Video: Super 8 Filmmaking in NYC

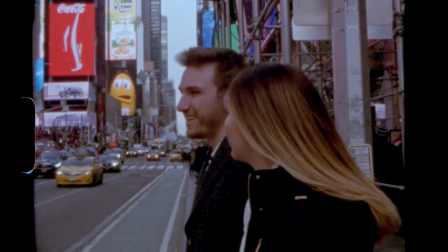(4:13)
Wrong. See what I mean about switching out the rolls being a problem there? I probably had a little less than 20 feet there, which is why it'll run out later on, spoiler alert.
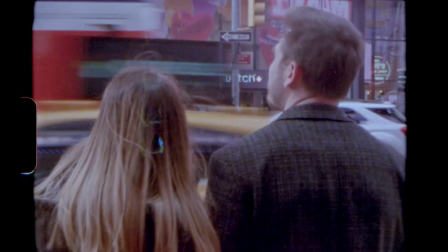(4:21)
But you live and you learn.
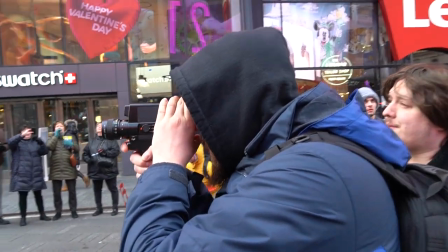(4:27)
More film. Bottom text. We didn't really stay that long at Times Square just because of the volume of people, but we got our shots and we got out.
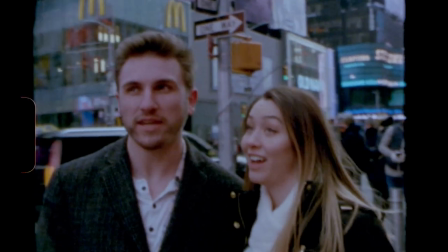(4:34)
I gotta say, seeing the modern Times Square on Super 8 is just a really awesome juxtaposition.
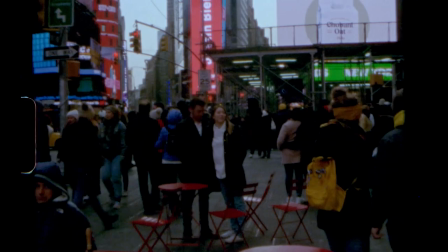(4:39)
I love seeing like the new monitors and the newer cabs and buses going by, and these are probably some of my favorite shots.
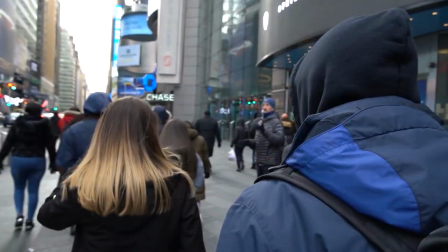(4:46)
You will see my actual favorite shots in just a few minutes. But first, on the way back to the train, we stopped at Bryant Park.
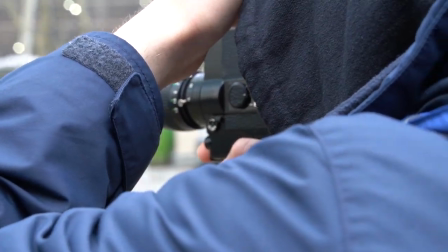(4:53)
While we did quite a few shots here, we only used a couple of them. Throw it in!
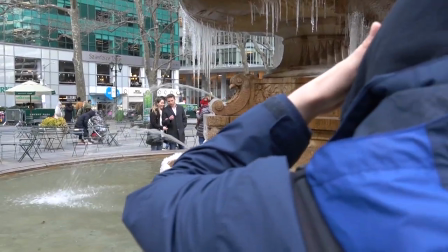(4:57)
But we did have something by the fountain, which I really liked, but it didn't I don't know, it didn't quite fit in there.
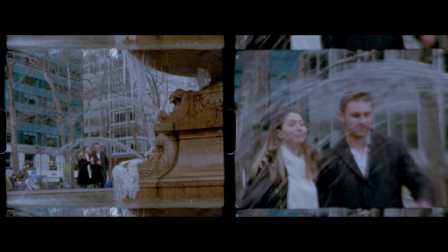(5:04)
And it was one of those, we either used one or the other type shots, but the close-up was obviously the better shot,
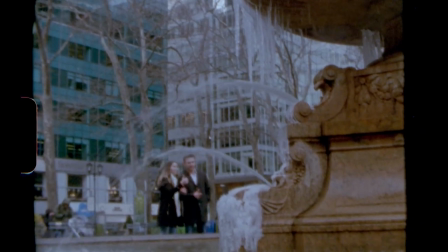(5:10)
but you couldn't really tell that they were by the fountain, and then the wide shot was just too wide, so we ultimately ended up scrapping both of them.
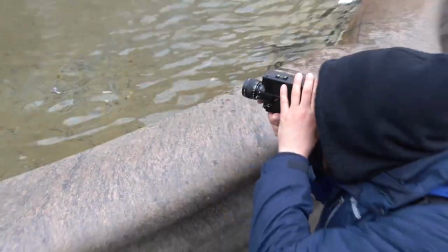(5:18)
Fuck! I missed, like, the best part! They had this really beautiful, natural kiss that I completely missed, so I made them do it again.
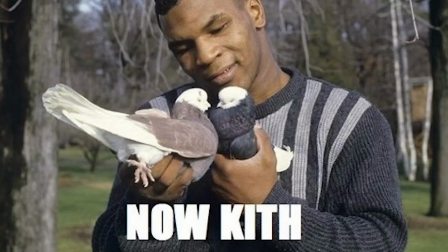(5:25)
It's like that meme, now kith. No, get ready, get ready, get ready. All right, ready?
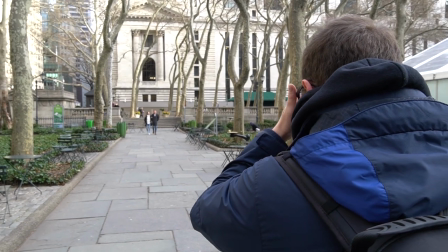(5:33)
3, 2, 1, action. There was a whole lot of waiting for people to clear out so Brian and Allison could walk somewhere without people interfering.
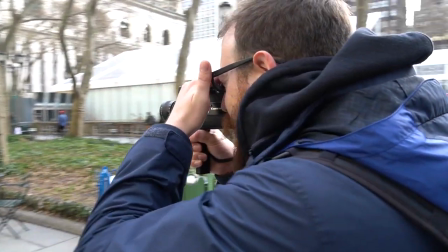(5:39)
So when we did have that split second, it was very much a case of go, go, go, go, go, go, go, go, go, right now. But this one ultimately didn't matter because we didn't use it anyway.
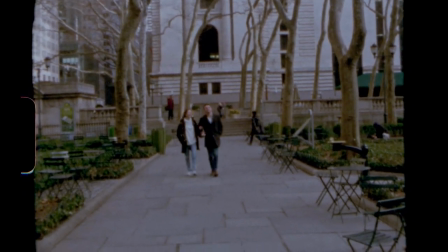(5:48)
It was just a little too wide and I don't know, wasn't in love with it. There was also a walking shot, which was just not very good.
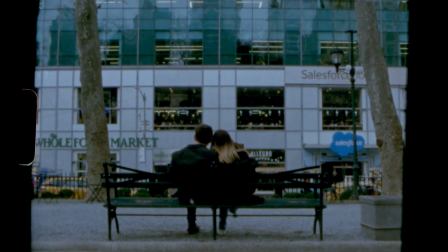(5:54)
So that went. After Bryant Park, we hopped on the F train and went down to Brooklyn.
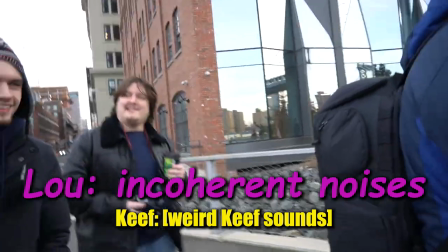(6:07)
Wow. Wow. Excellent.
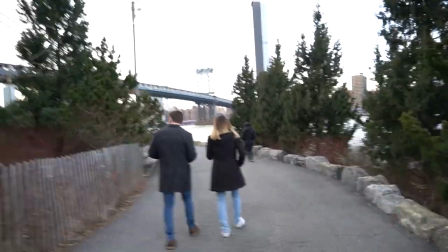(6:10)
As we arrived in Brooklyn, we were joined by that moment in the day that I think if you've ever made a film before, you're familiar with.
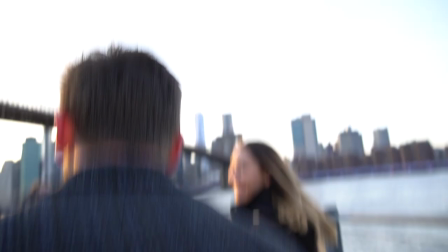(6:16)
That moment where everyone is just kind of going crazy. Because we've been at it for a while, we're getting tired, we're getting hungry, our brains are getting a little funky.
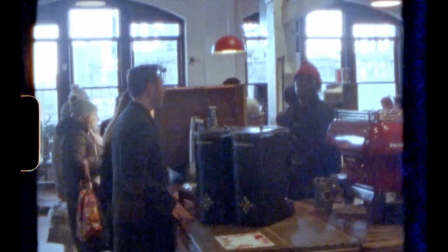(6:25)
So we stopped for coffee. We stopped at Brooklyn Coffee Roasters, which by the way, awesome cup of coffee, not sponsored.
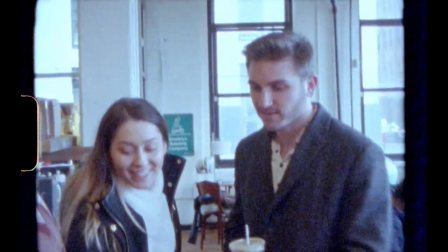(6:30)
And I did shoot a little bit in there, but we didn't end up really using any of it. I will say though, happy I got the coffee.
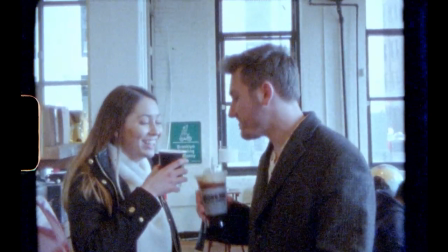(6:36)
It's
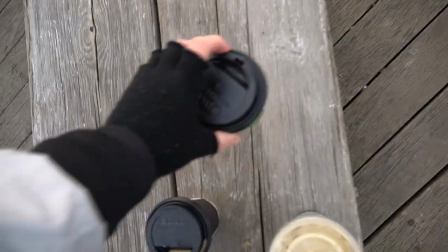(6:40)
empty. After the coffee, we started walking down by the water. Now this was all part of the plan.
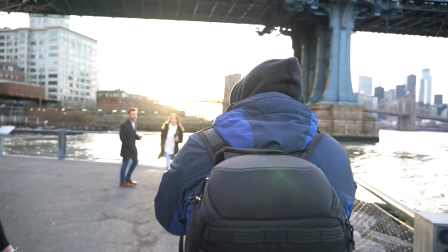(6:45)
We were there just in time for sunset. The golden hour light was magical.
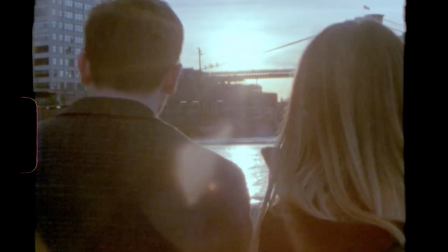(6:49)
These were some of my absolute favorite shots. We ended up filming in this area for quite a while, so it was actually difficult to choose the best of the best.
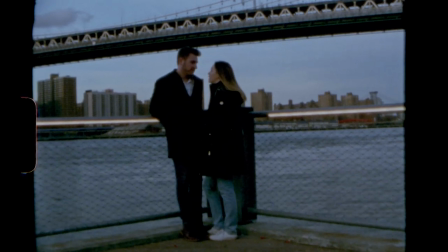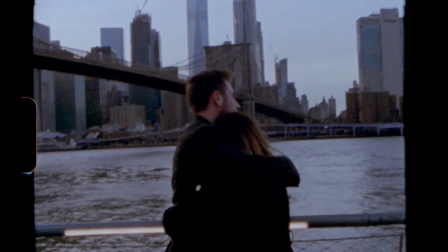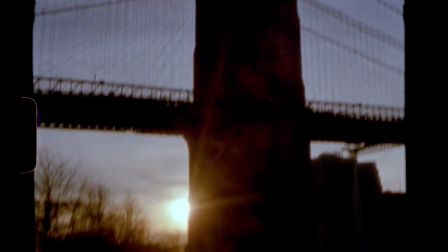(7:09)
As the sun got lower on the horizon, the light just really got perfect.
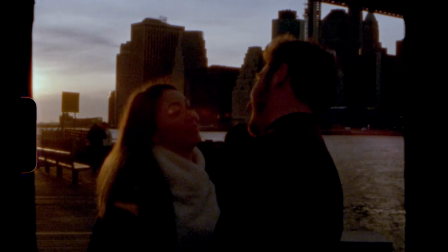(7:14)
It shined right through the bridge, it reflected nicely on the glass buildings behind us, and the skin tones just looked beautiful.
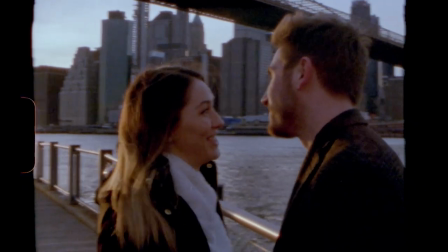(7:21)
I really, really love these shots.
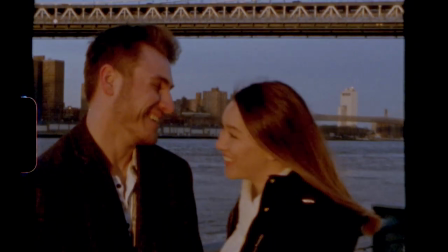(7:28)
I tried to vary the exposures too. I metered off the sky for some of them, I metered off their faces for others, just to see the different range in colors that I could get.
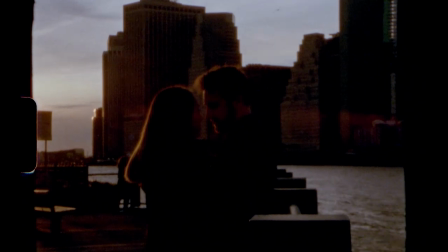(7:37)
And I gotta say, some of the underexposed shots look, wow, so beautiful.
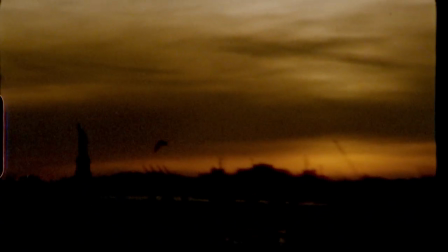(7:42)
But I can't even explain the tones. We just got super lucky.
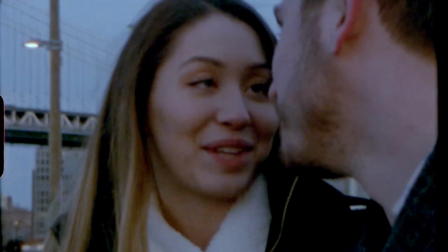(7:47)
The light was perfect. We got there at the right moment, and we really only had one obstacle.
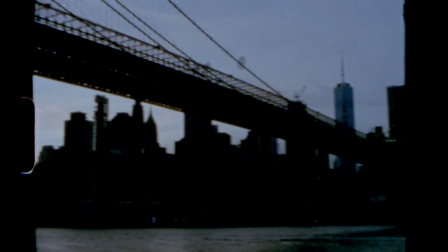(7:53)
I am so grateful for the timing. We were starting to lose light, so we did a couple more shots as we were walking back to the train.
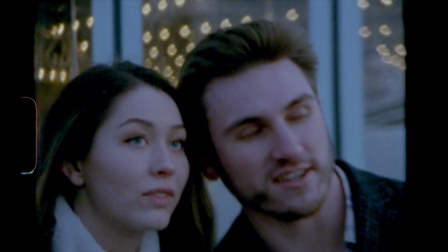(8:01)
We did a couple by the carousel, and I really loved the bokeh behind them, but ultimately we ended up cutting it out just because that section was getting a little bit too long.
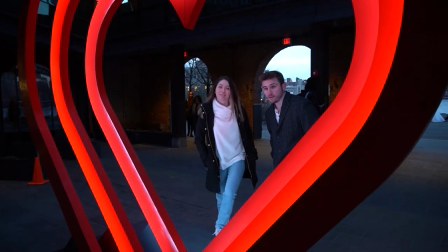(8:09)
We also found this heart thing that you're supposed to stand inside to take pictures in,
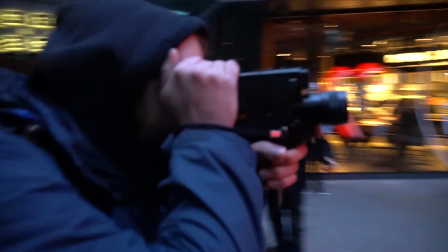(8:14)
but Keith and I agreed that it was kind of out of place and we wouldn't really know where to put it in the story,
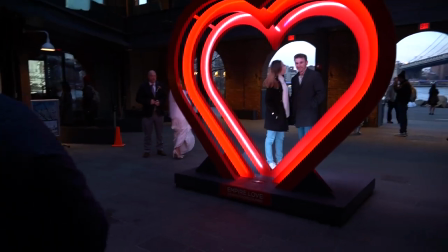(8:19)
so I ultimately ended up not using any footage on it.